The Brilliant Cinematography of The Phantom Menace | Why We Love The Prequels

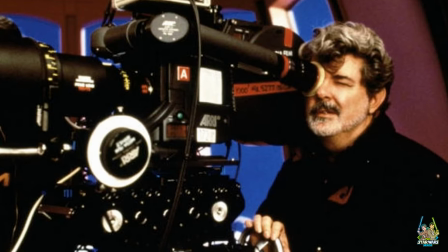6s
We are two Star Wars nerds, and today we are talking about one of my favorite topics,
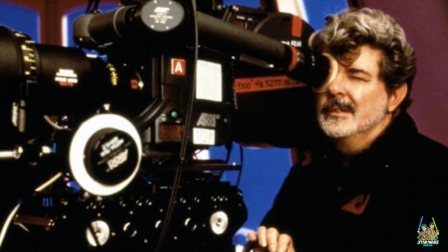14s
cinematography, and more specifically, the brilliant cinematography of the Phantom Menace.
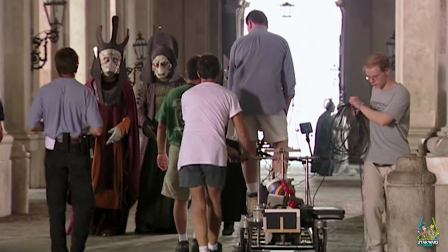21s
This is part of our Why We Love the Prequels series, and I'm really excited for this video, actually.
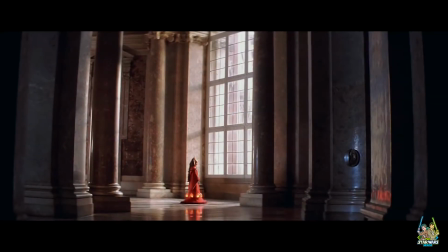29s
This is something that I've been interested in pretty much my whole life.
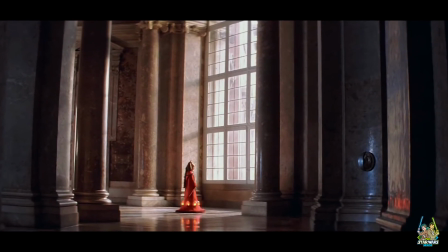33s
Yeah, I remember when I met you, you were all about film. Oh, yeah.
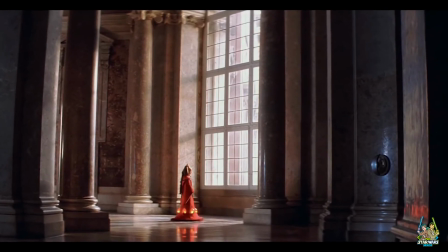37s
And I wanted to go to film school to be a cinematographer. That didn't pan out, but you know what?
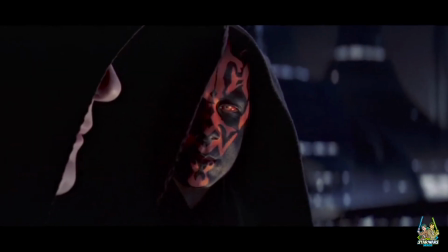44s
I still love cinematography.
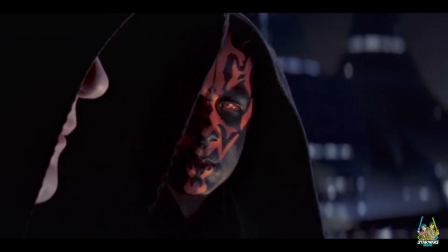46s
And so what I want to do is I want to tell you about some really interesting things and show you them as well.
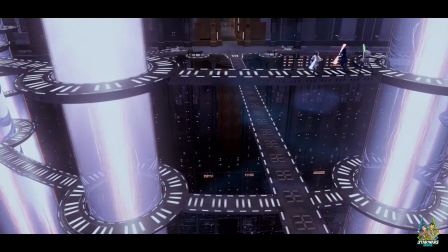55s
But just to kind of set the stage for this, remember, there are 3 different technologies being used.
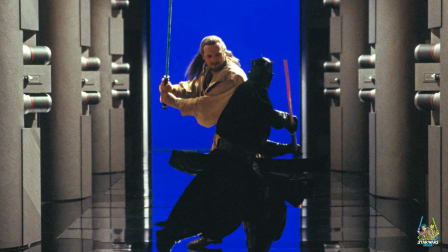62s
You have like blue screen CGI, you have live props,
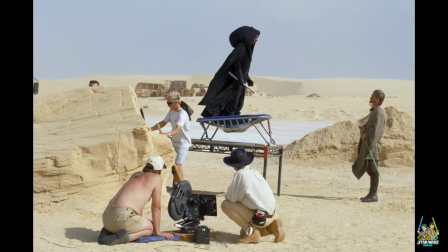68s
and you also have like on location shooting. Right. So this is a really hard movie to film.
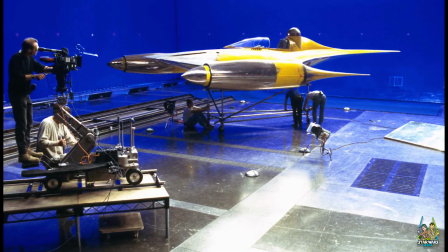76s
And because in the final product you have things being added in post. Right. And that's incredibly difficult.
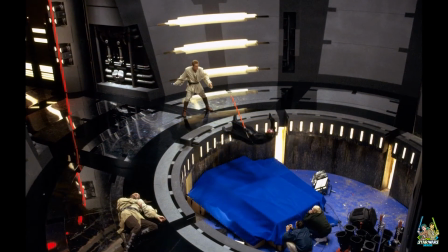84s
But there are pretty much all of the basic cinematography shots.
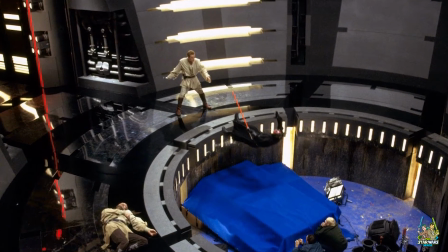91s
There's basically 7 of them, and there's a lot more, but all of them are used here.
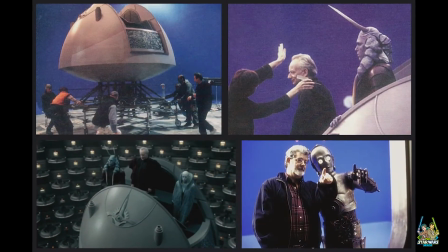96s
And you have some actually really advanced stuff that I think is really well done, and it's pretty tasteful.
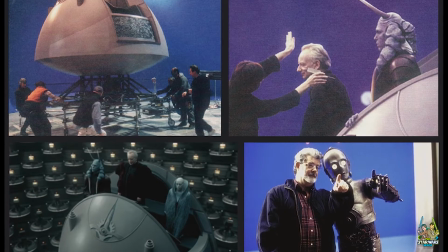102s
And normally you don't see it in Star Wars. You're starting to see the artistic envelope being stretched a little bit.
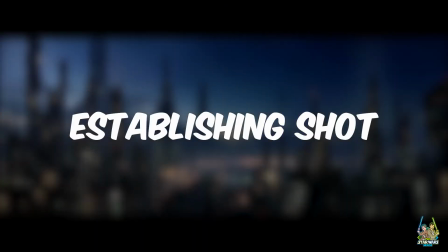111s
And first you have establishing shots. George Lucas loves establishing shots.
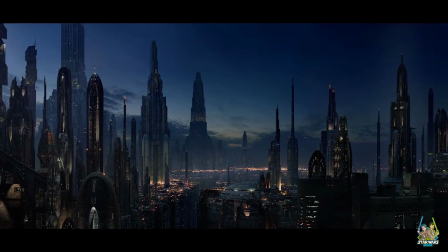118s
And if you don't know what these are, it's basically this really wide shot of a city
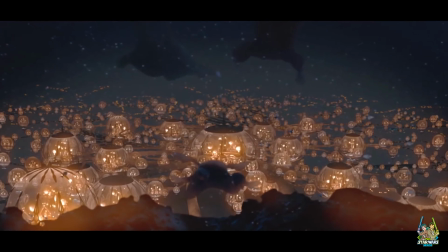126s
or a location just to kind of show you the general feeling of where you're about to go.
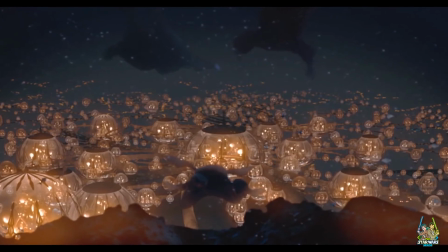132s
But you see this a lot with mainly the planets that are being visited.
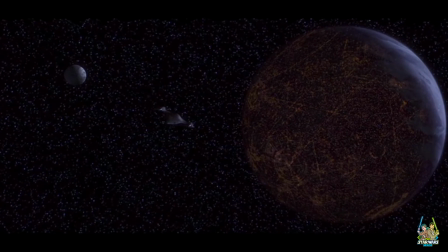137s
You see these establishing shots, and these could honestly be printed and framed.
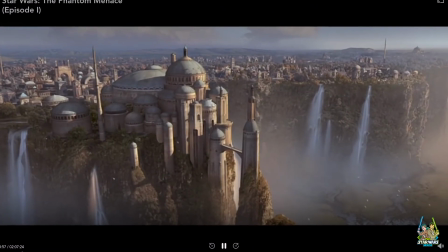144s
Yeah. But what's really smart about these shots as well is typically you have like birds or fish or something moving in these.
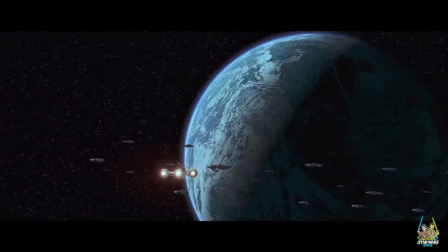152s
So there's some idea of depth. So it's not just like this is like a cool image that's moving. There is this, it's making you feel like you're looking at something that's real. You also have these extreme wide shots.
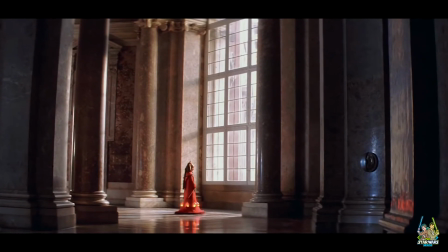169s
And these are really helpful for seeing a subject that's small against the backdrop of something very large.
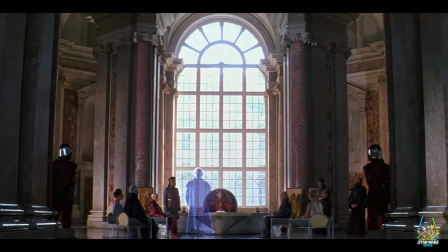177s
And it's really purposeful to show you the grandeur of what you're in and to show just how small the subject is in comparison.
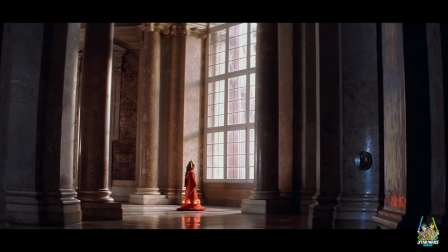185s
And usually these are just very beautiful.
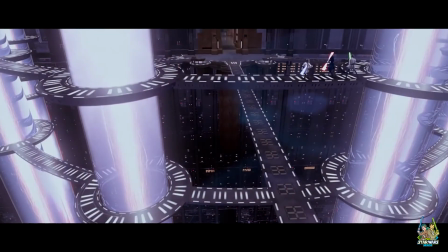188s
And typically most of the really great shots honestly revolve around Queen Amidala as well.
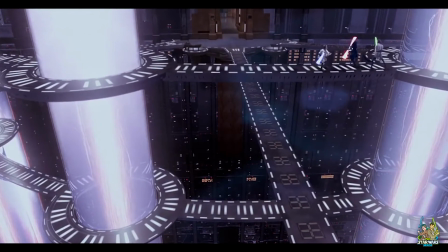196s
I think the
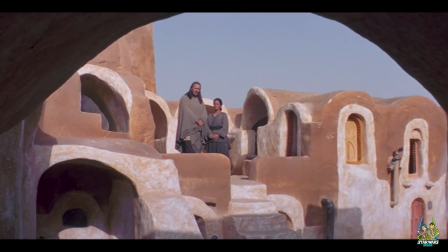199s
way George Lucas wanted to actually dress Amidala up and present her,
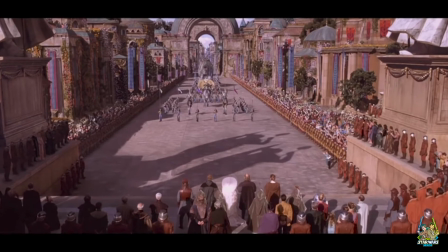206s
she just really fits well for these kind of shots.
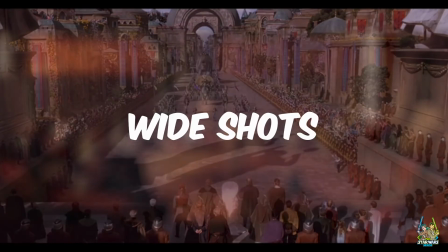210s
You have a lot of wide shots as well.
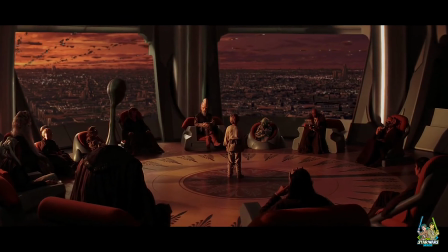213s
It's just this varying degree of like capturing more of the emotion of the character.
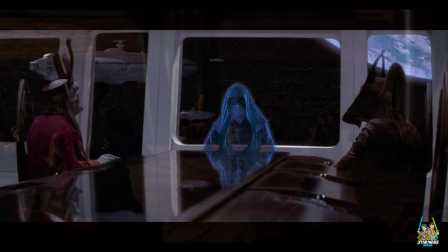220s
So you're looking less at the landscape and the scenery, and you're looking more at the character.
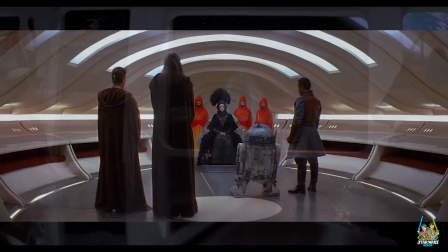226s
And I think what's really cool is I obviously don't pick up on this stuff as much as you, because it's something that you're really passionate about.
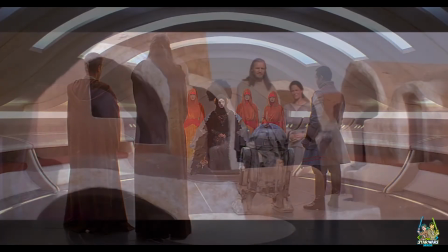235s
But for me, when I'm looking at these shots and as you're describing them, I'm like, I can picture them exactly in my mind.
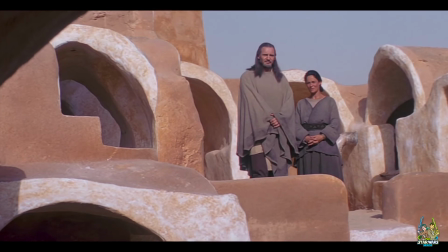242s
And what I think they do for me, they pull me in and they make me feel like I'm a part of the story.
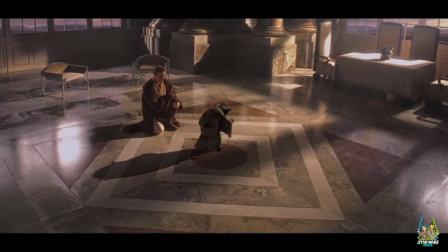248s
Like I'm not just reading a book, like with those 3D and the movement.
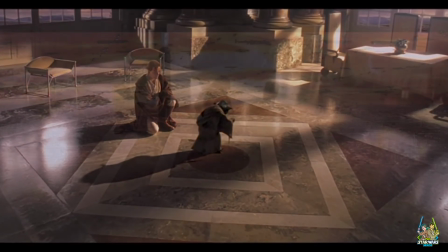252s
It really brings me in. It makes me a part of the story.